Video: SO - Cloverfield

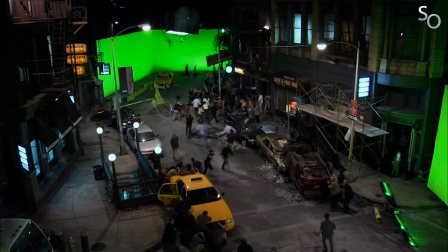Et donc, sur le mois et demi de tournage, l'équipe ne cesse de bouger, posant ses camarades dans les studios Paramount où est recréée une rue new-yorkaise, mais aussi dans deux rues de Los Angeles dont l'architecture appelle celle de Big Apple.
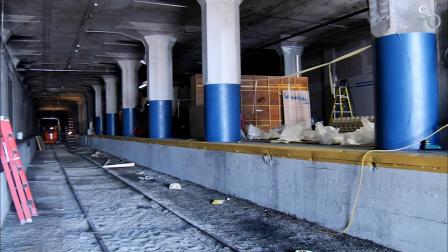Et l'air de chargement qui avait inspiré Reeves à concevoir une séquence dans le métro de New York serait également utilisé, l'équipe artistique ayant conçu un décor de métro new-yorkais. Dans cette séquence, les personnages sont attaqués par les parasites, des créatures de petite taille mais du genre hargneuse.
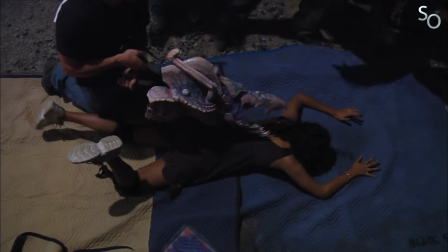Et pour leur donner vie, Reeves était persuadé que la meilleure solution serait de créer des marionnettes articulées des créatures, qui garantiraient selon lui le résultat le plus réaliste possible. Et je peux comprendre le raisonnement, car la marionnette, elle est bien présente physiquement devant la caméra. Elle est réelle. Sauf qu'à l'arrivée, le résultat s'est avéré décevant et plus ridicule qu'autre chose. Les marionnettes n'étant pas capables d'effectuer les actions rapides et complexes qu'on attendait d'elles, il fut donc décidé de les créer en imagerie numérique en post-production.
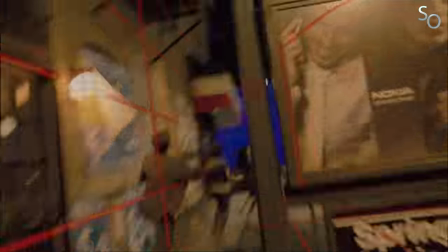Une séquence particulièrement spectaculaire fut ensuite tournée au sein des studios Warner. A la base, la séquence en question devait être une simple scène de transition, où les personnages se trouvent acculés dans le métro par le monstre.
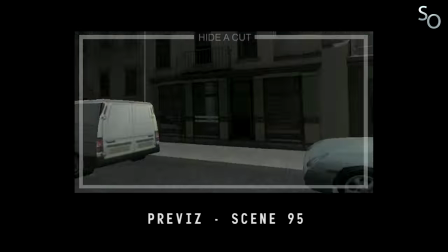Mais Goddard en a finalement fait une scène bien plus impressionnante, impliquant soldats, lances-roquettes et tanks.
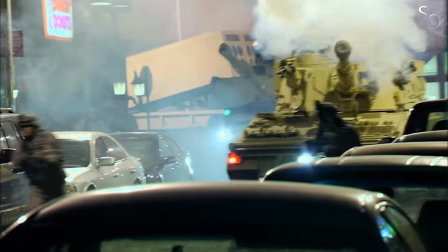Et si Reeves pensait que leur budget ne leur permettrait pas de telles ambitions, les producteurs se débrouillèrent, ce qui donna lieu à une séquence particulièrement intense.
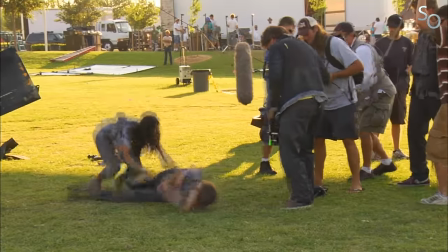Des séquences sans cesse déroulées à Central Park furent ensuite mises en boîte à Central Park, mais à celui de Los Angeles.
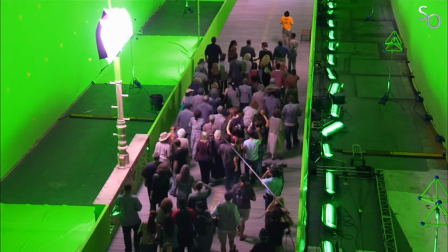Quant à la scène où les personnages cherchent à franchir le pont de Brooklyn, elle fut tournée en studio sur fond vert.
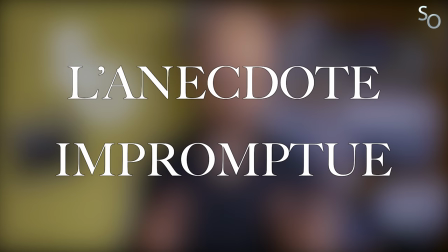Lors de la scène où les personnages fuent le pont de Brooklyn qui vient de s'effondrer, vous pourrez observer que le caméraman se gamelle comme une petite merde.
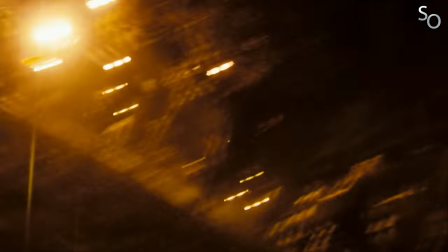Et bien c'est une chute authentique. Et c'était alors le directeur de la photographie, Michael Van Villen, qui filmait. Il s'est néanmoins vite relevé, continuant la prise comme si de rien n'était. Et c'est donc cette prise qui fut conservée au montage, sa chute donnant plus d'impact et de naturel à la séquence.
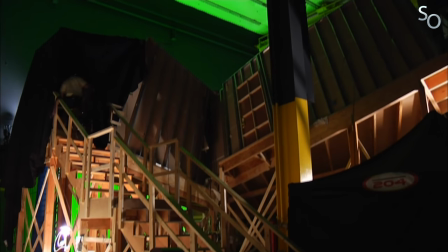Direction ensuite les studios Downey, où fut bâti un décor particulier, celui d'un immeuble penché, à moitié effondré.
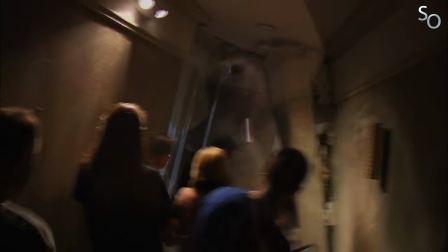Sur place, en évoluant dans le décor, l'équipe ressentit vite un malaise, et Tourny et Nausé furent donc au programme, le temps que tout le monde parvienne à s'adapter au couloir incliné. Le tournis, du vomi partout, un vrai rêve hollywoodien !
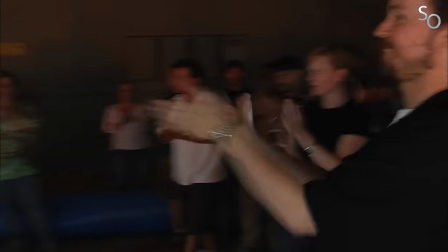Le 26 juillet, ce fut une fin de tournage avec l'équipe de Los Angeles, et Matrix partit alors direction New York avec une équipe réduite.
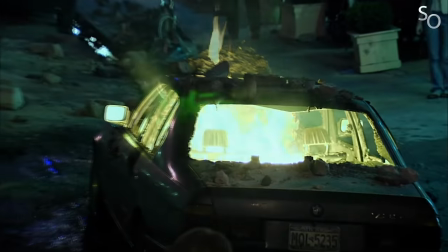Tourner quelques plans sur place dans les rues new-yorkaises apporterait en effet une véritable plus-value en termes d'authenticité.
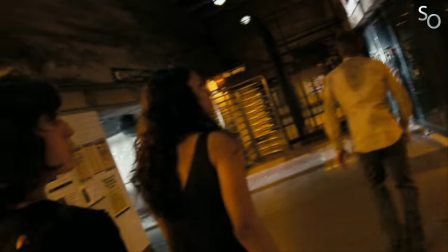Ils purent ainsi mettre en boîte des images sur le pont de Brooklyn, et même dans une station de métro, ce que Reeves ne pensait pas concevable.
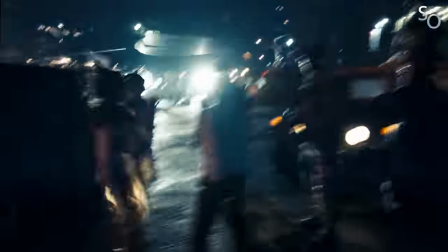Il leur fallut également tourner une séquence où les personnages courent jusqu'à une intersection, où ils rejoignent une troupe de soldats et se font évacuer.
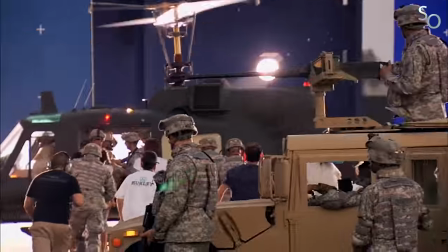Mais toute la partie avec les soldats a déjà été mise en boîte à Los Angeles. Ce qu'il leur reste à tourner, c'est la course éperdue des personnages qui vient introduire cette séquence.
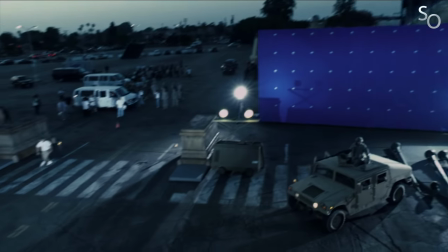Et l'endroit new-yorkais a été bien spécifiquement choisi pour correspondre parfaitement aux plans tournés à Los Angeles. Mais problème !
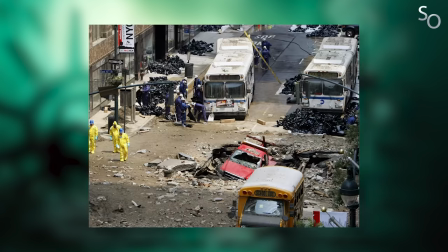Le problème, c'est qu'un terrible accident va venir compliquer les choses. A la mi-juillet, une conduite de vapeur explose en plein New York, faisant un mort et 24 blessés.
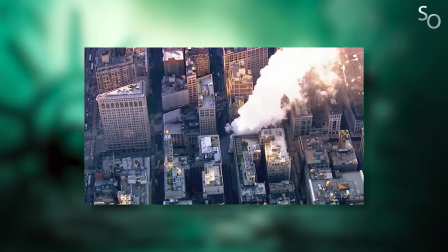Et cette explosion a certainement eu lieu près de l'endroit où Reeves et son équipe devaient filmer leurs plans, car la vie n'était plus vraiment partante pour leur donner l'autorisation de tourner à cet endroit précis.
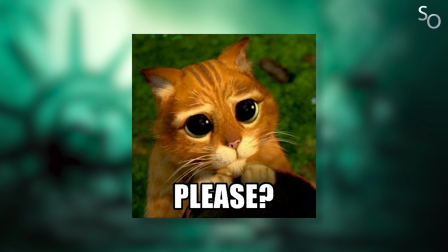Mais étant donné que sans ces plans, le climax du film aurait été clairement compromis, l'équipe insista et obtint finalement le feu vert de la ville, à condition de tourner avec une équipe de moins de 15 personnes. Condition qui fut acceptée, parce que bon, de toute façon, ils n'avaient pas le choix.
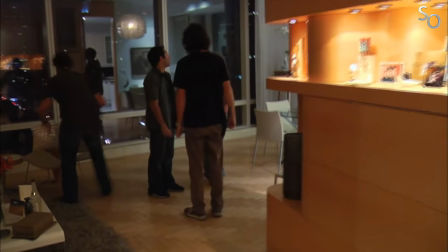Le 7 août 2007, le tournage préfin dans un appartement new-yorkais avec vue sur Central Park, dans lequel fut tourné ce qui allait constituer la toute première scène du film.
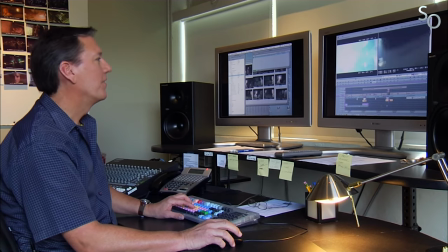C'est parti pour la post-prod ! Et vite, parce que le film, il sort dans 6 mois, les gars ! Kevin Steed hérita donc du montage du film, une tâche d'importance et source de bien des questionnements pour Matt Reeves.
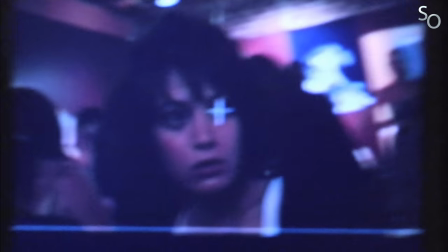En effet, une de ses grandes angoisses sur le projet, c'était de ne pas parvenir à tirer le meilleur de ses acteurs.
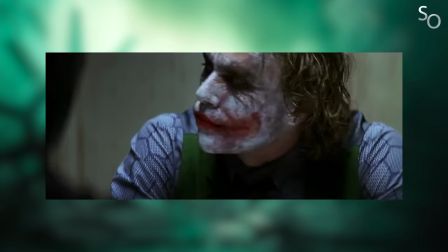Car ici, il n'aurait pas le luxe de couper ces scènes à l'aide de champ contre champ pour sélectionner les meilleurs moments de différentes prises comme dans un montage classique.
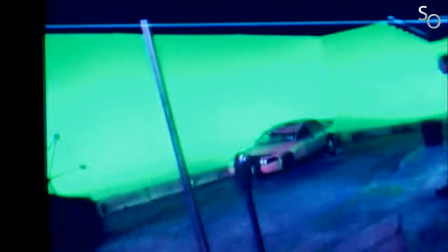Mais le réalisateur se rend rapidement compte que malgré les nombreux plans-séquences qui constituent le film, il est en réalité assez facile de mélanger différentes prises sans que cela ne se remarque,
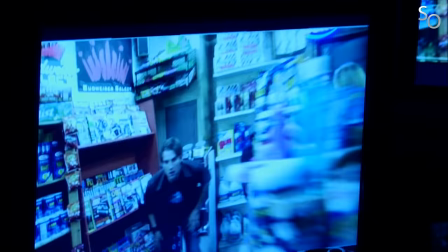étant donné les mouvements saccadés de la caméra et le fait que la même chorégraphie se répète toujours de façon plus ou moins similaire.
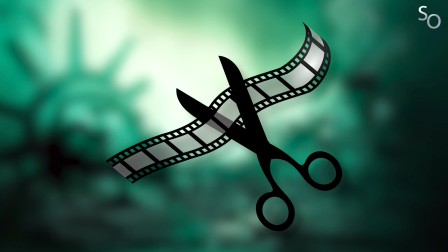Il peut donc procéder comme dans un montage classique, ce qui va l'aider à concevoir des scènes parfaites en tirant le meilleur de chaque prise.
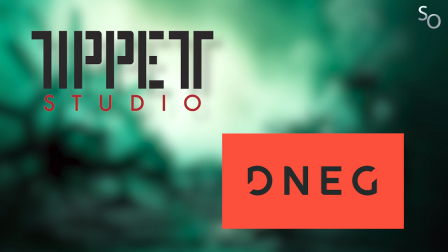Du côté des effets visuels, Double Negative et T-P Studio auront une charge de travail assez énorme, le film étant riche en CGI.
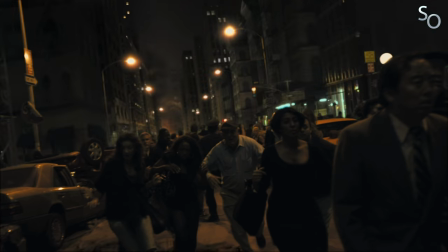Les studios devront donc effacer les fonds verts pour intégrer la ville de New York, créer une tête décapitée de la statue de la liberté,
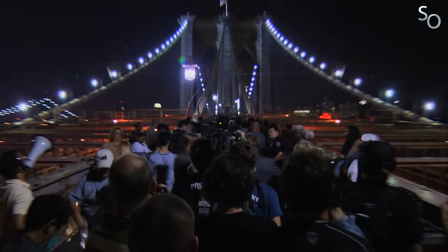mais aussi le pont de Brooklyn et son effondrement, pour lequel ils seront grandement aidés par les quelques plans tournés sur place, qui leur fourniront de précieuses références en terme d'éclairage.
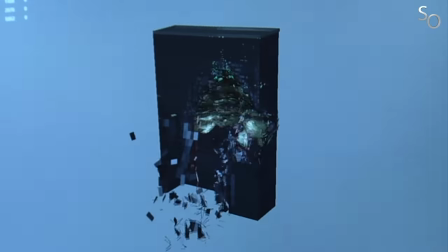Ils seront également très occupés par l'aspect purement destructif, la créature faisant voler en éclat pas mal d'immeubles.
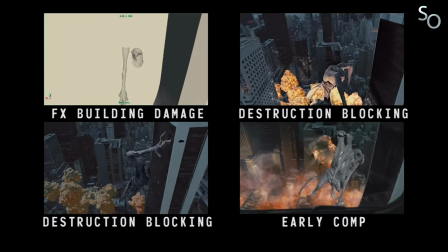Au programme, explosions, fumée, débris, nuages de poussière et feu venant donner du réalisme à un environnement chaotique.